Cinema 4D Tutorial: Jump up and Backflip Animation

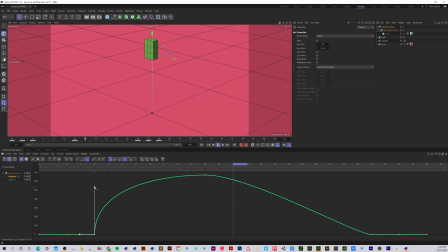12:07 The more I pull this up, if I pull this up pretty far, we're going to shoot off the ground really fast, versus if we do something more like that, it's going to be slower because this line is going more vertical, which makes it go faster. So let's just try something like that.
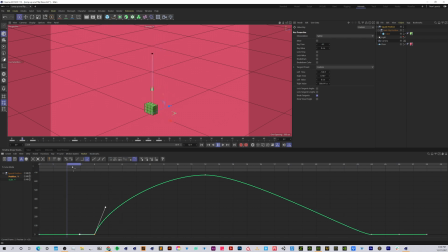12:23 And this is at the beginning right here. Let's grab this so you can see this is this point of the animation. And I'm just kind of letting it play through. So that's looking pretty good. The weird thing is that we have is it looks like it's hitting something in the air, and instead of kind of floating through the air.
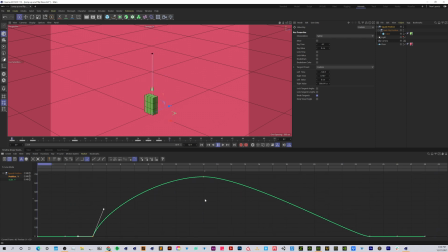12:42 And I like doing these animations that are a little bit more like a cartoon style, but that seems a little weird. But before I adjust that, I'm going to grab this keyframe, hold shift, and bend that one up too. So we have that when it hits the ground over there, we're doing that same kind of curve.
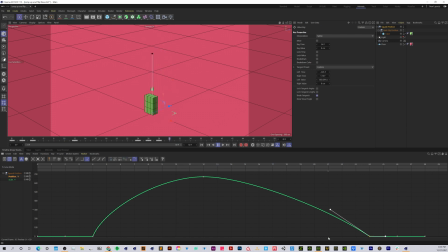12:57 It's that jumping type curve. There we go. So that's looking a little bit better there. And so one thing that we can do now is grab this middle keyframe, and I'm just going to pause this. And this part, just so we're on the same page, is the keyframe where the cube is up in the air.
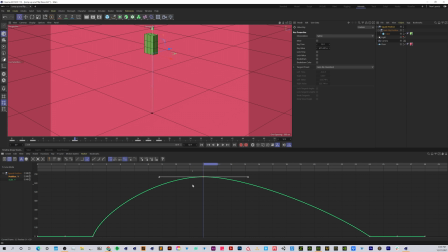13:16 And so what we can do is we can create kind of a hanging in the air for a second type of animation by extending this part right here. And so I grabbed that keyframe, I'm grabbing this handle, and I'm just pulling these out.
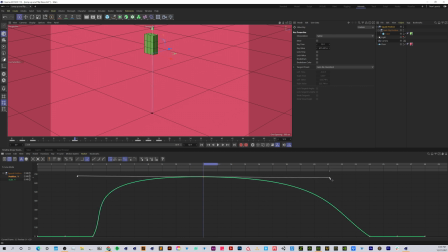13:30 And so the more we pull these handles out, the longer this part of the curve stays horizontal, and which basically means that it's staying almost still for just a few seconds there before it comes back down.
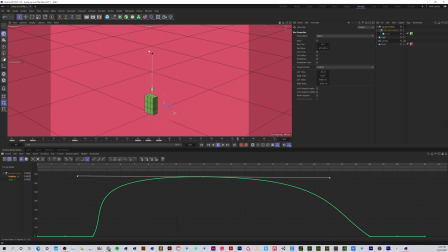13:46 So let's rewind that and see what that looks like. So we've got that little bit of a hang time up there now too. So I like the way something like that looks. I don't like the way this curve looks right here. It just looks a little bit, like it's got a little bit of a weird shape there.
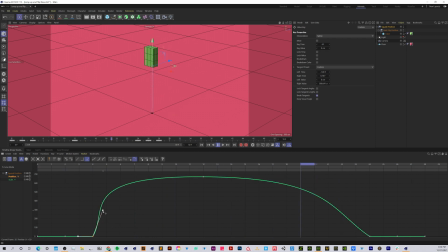14:05 And I guess I'm just kind of weird like that too, but I just want to try to fix that if I can. And I'm just going to kind of adjust this handle. And I might just pull this in just a little bit. And there's really nothing necessarily wrong with that. But I have found that the cleaner these curves look,
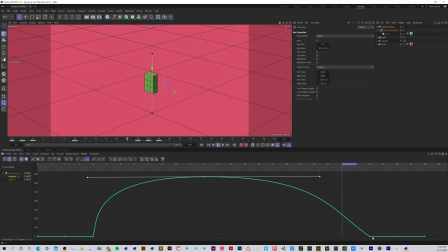14:22 the less like weird like kinks and less dramatic shapes in there. Actually, the animation just looks a little bit smoother. But again, it really does depend on what you're going for. And so now I could just come in and I can just fine tune these and get a curve that looks pretty good.
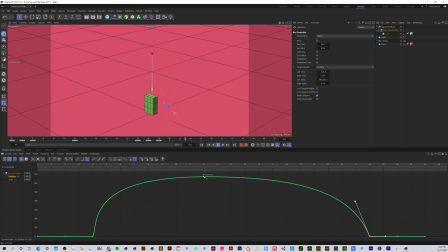14:39 And hopefully you can already see how much better that's looking. And one other thing we could try is sometimes if we adjust the timing of where this keyframe is, it can add a cool effect and just change things a little bit. So I'm just going to grab that keyframe and I'm going to hold the shift key, and it'll just keep it at that same position while I drag it this way.
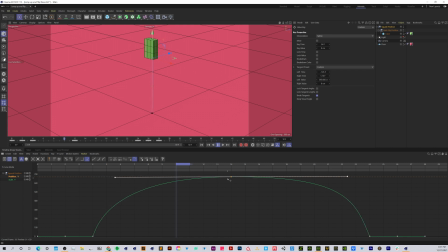14:58 I can't drag it up and down, which is nice. I'm going to drag it over So it reaches that point later. Now I'm just going to see what that looks like just for the heck of it. And I kind of like how it takes a little bit longer to get up there.
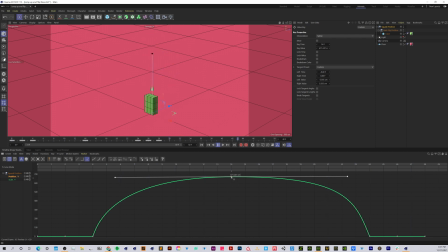15:12 And it really, again, just depends on what type of animation you're doing. But a lot of times I like to come in and just try these, kind of moving these things around and see what they look like. And if I hold the shift key again, maybe I'll try the other way and just see what that looks like. Bring that so it goes up a lot quicker.
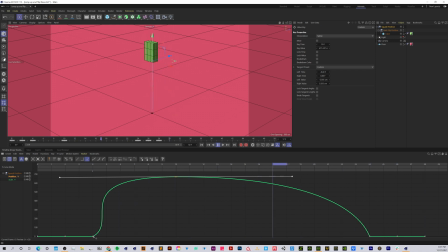15:30 And that's jumping up much quicker, and it is kind of messing up our curve right here. We could fix this by trying to adjust this one, but at a certain point, we have to actually adjust this one as well. And that will smooth that out.
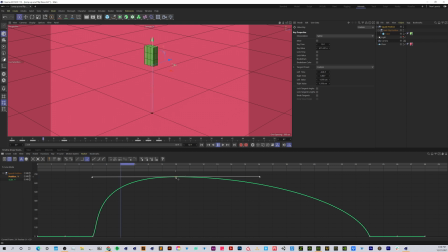15:46 And I kind of like the way it looked the other way personally, so I'm just gonna grab that keyframe, hold shift, move it over, something like that. And I'm gonna pull that handle out again.
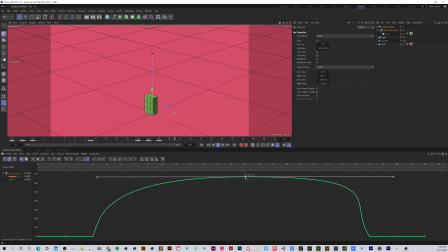16:01 Something like that. And if I hit the 0 key, while this keyframe is selected, it'll 0 this out. Hit the wrong key. Try that again. Hit the 0 key. And you might not have even noticed that.
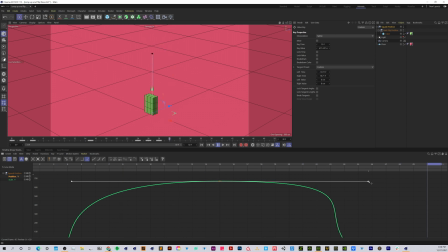16:15 It was probably really subtle, but if I have a handle that's just a little bit crooked right there, and it's kind of messing up my animation, if I just click the 0 key, it just zeroes that out. And that key is also, let's see, I think it's this one right there. Yep.
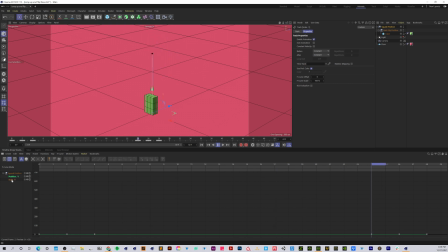16:29 And so the next thing we want to do is go to our scale and click on the scale, and we see the curve, but it's all flat. So all we have to do is click the H key, and that'll frame that up. It just was zoomed out too far. And this is what our scale's looking like. And so let's think through this really quick. I'm going to rewind that.
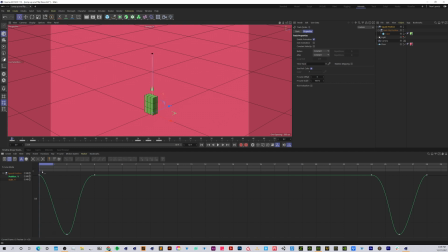16:46 So as we're scaling going down, we probably want to ease into this, kind of how it is right now. And then, but when we go up, we're going to have this force pushing us up. And so we want to have it, instead of it easing right here, we want to have that as kind of a sharp curve too.
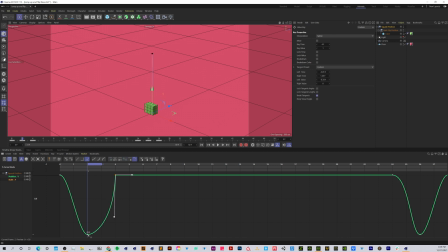17:04 So if I hold shift, I'm going to drag that. And so that way we're easing as we're bending, as this object is bending down. And then as it starts to go up, we're gaining more and more momentum going up, which should make this curve go up quicker. And if we want to exaggerate things, I can pull this one in a little bit more,
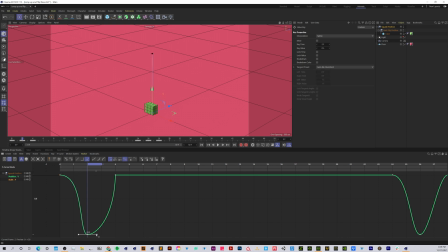17:23 and we can also grab this one, just extend that out. And this will just give us just a little bit more of a dramatic movement. This may or may not be what you're going for, or even what I'm going for.
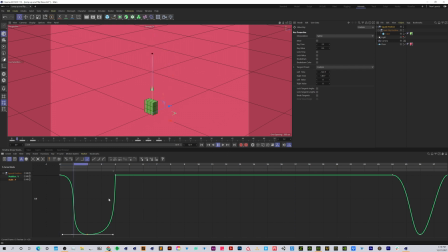17:35 Let's just give it a shot. And it's one of these like subtle things, but I feel like sometimes these little subtle things do make a difference. And for instance, if I just grab this and we don't have any easing there, we can kind of check out what that looks like.
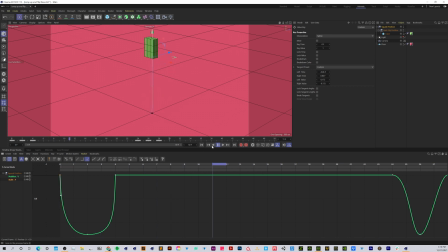17:48 And it's just going down quicker, but it is holding just a little bit on this part right here. And I do kind of like how it eases in a little bit. So something like that. Okay, and let's go over here. I'm gonna hold the 1 key just to click and pan over.
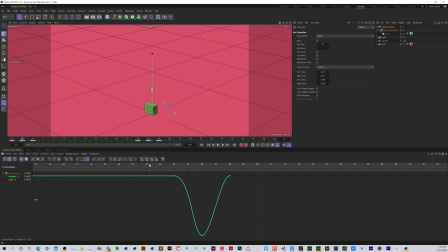18:07 And I'm going to fix these curves up. So this is kind of the opposite. As it's coming from the air, there's a lot of force pushing it down. So we don't want any easing right here. I'm gonna hold the shift key, break that tangent, pull that down.
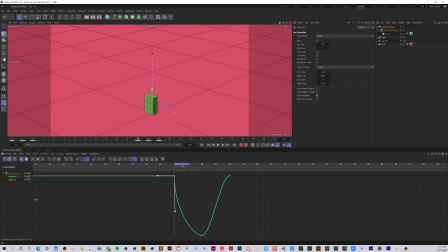18:23 So the force from coming from the air, we want that to go fast, and then it's gonna come down. And I'm going to just pull that out a little bit, hit the 0 key, just to make sure that's level. I've kind of moved down so I can hold the H key and just pan back over.
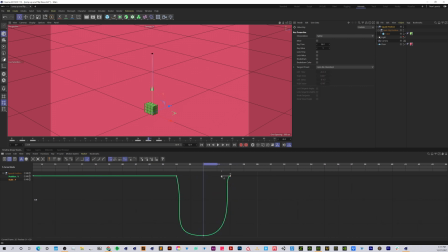18:43 And then here, we do want some of that ease in. And right now I'm pulling this and you can see it's not making a difference. It's because we've kind of reached our maximum right here. So one other thing that I can do is I can actually hold the shift key here,
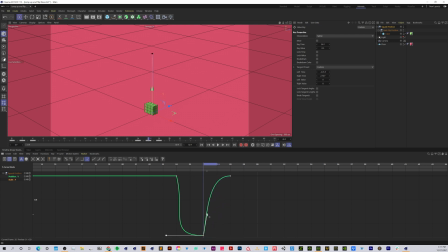18:57 and this breaks the tangents just like we were doing this kind of movement, but instead of moving it up, I'm gonna just try to move it horizontally so we get a little bit more slack right here, so we can pull that out more and just extend that more.
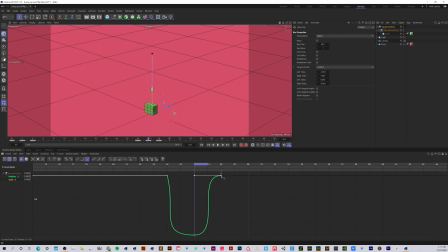19:14 And so I might even also just move that over a couple more and just give this a little bit more breathing room at the very end of our animation. Let's try that. There we go.
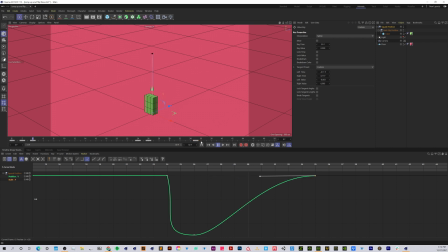19:32 And I might even exaggerate this even more. And this is just a personal preference. Just stylize this thing even more where it just pops up even slower at the very end there. I just kind of like the way that looks. And I'll give it maybe a little more room there. And I like the way that looks.
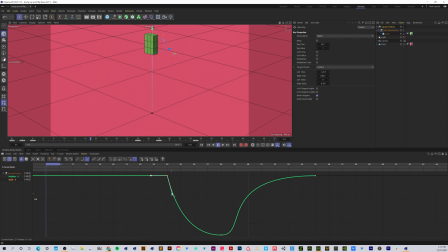19:52 And maybe we'll, instead of coming down so quickly right there, let's just try to go in more of like a linear type movement. And that just kind of softens that last part. I don't know if you can see that there, if you noticed it. And that will allow me to drag this out, and so it'll hold as we squash down.
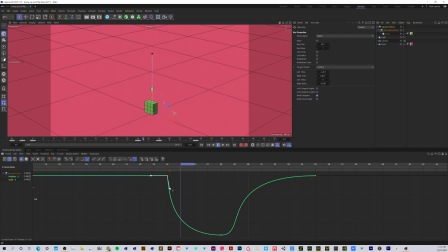20:13 Fix that again. The last thing we want to do is we want to do a backflip. So I'm going to click on my backflip position.